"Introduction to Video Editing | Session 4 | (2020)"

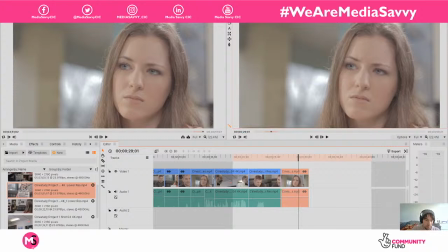5231s
I'm gonna do something here that might be a bit confusing, but just bear with me guys, right? So that's where all the director talks over there. So he basically kind of, we want to keep this fuzz and atmos because it's consistent, even though we do have ADR for this, but that's a whole nother session.
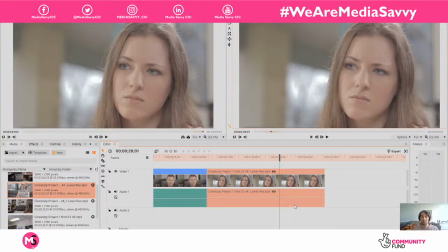5248s
So what I'm going to do is I want to keep that so it's not going to be too you know, inconsistent, or it's not going to be like a bunch of sound then just no sound all of a sudden. So what I'm going to do is I'm going to unlink this. I'm going to cut this part out where the director talks because it's just noise.
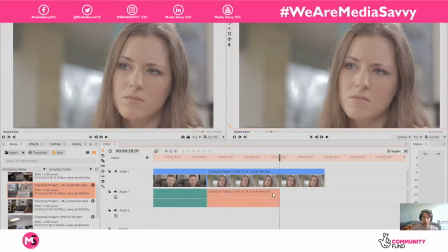5268s
I'm going to delete it. I'm going to left click on that, left click on that. I'm going to press copy.
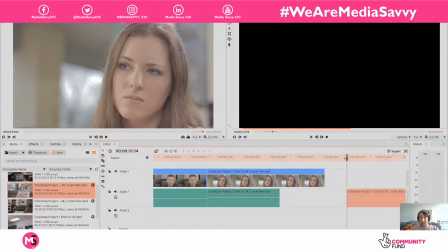5273s
I'm going to go to this blank area. I'm going to press Control and V, which is paste, or you could go to edit and paste. And then I'm just going to stick that at the end, and then you shouldn't be able to tell the difference between the atmos there and there. We are going to fade it out.
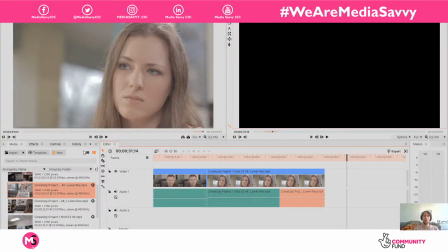5294s
And then we're almost getting there. Then I'm going to put a bit of music on, and then after we've got the music on, we're going to put a bit of ambience on, and then we're going to do a title, and then we are good. We can see what our video editing, our restaurant scene looks like, and I hope I get to see you guys do some of these.
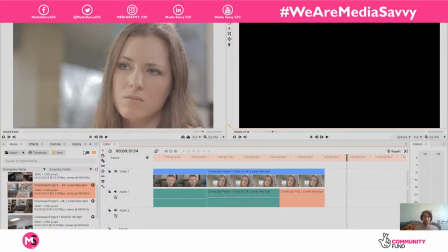5313s
I know it's a bit tricky guys, but just step by step. Bear in mind we are doing this on Hitfilm Express. I've showed you how to do it on Hitfilm Express. If you wanted to edit this by yourself on DaVinci, if you wanted to edit this on Premiere, if you've got Premiere, then you are totally welcome to.
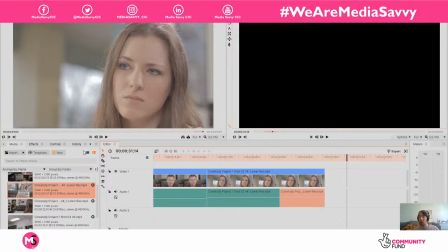5328s
The footage is there and it's usable. You can use it on any of these softwares, so just to bear that in mind as well guys.
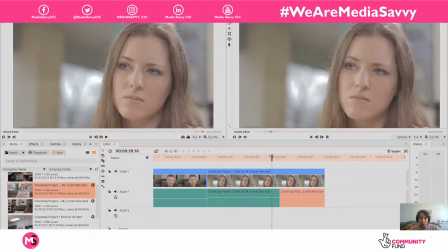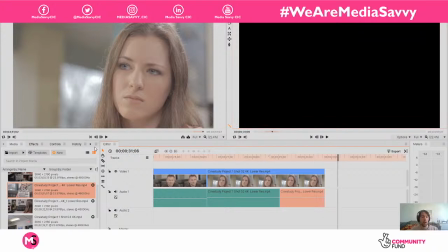5340s
And we're going to do a nice slow fade out. I personally would have went for a more emotional there.
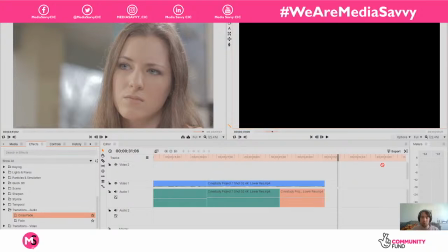5347s
Like, why would, you know, if it's a dramatic movie, you don't want to end on her looking angry, you want to end on her looking sad, and she looks so nice and sad earlier. So I would say that that was a bad decision by the director, but that's just my opinion, you know.
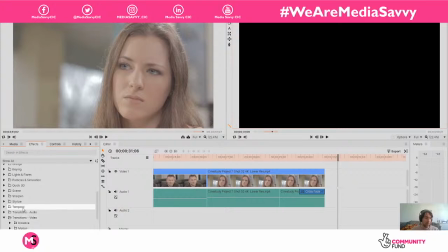5363s
I would have preferred to end on her looking really like she's gonna cry, you know. And then it's an emotional thing. It leaves you, you know, because you want to leave the cinema, or you want to leave your computer screen feeling like,
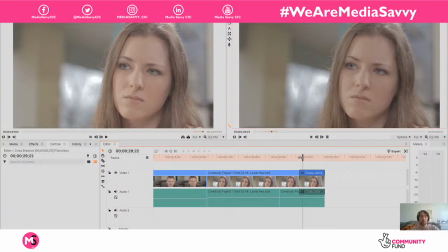5378s
you know, like heartbroken. I think because that's the what they want to do.
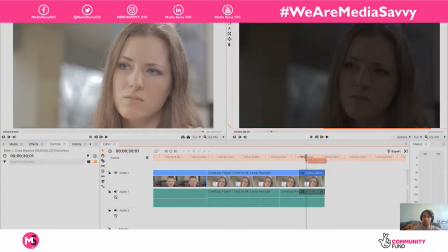5384s
But if you see her looking angry, you don't feel anything from that really.
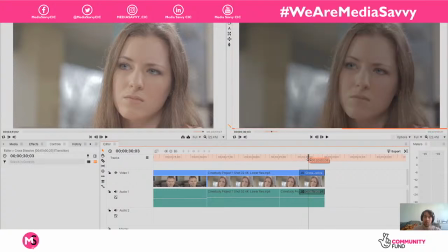5391s
It's kind of, she looks kind of sad, I guess. Yeah, it's nice.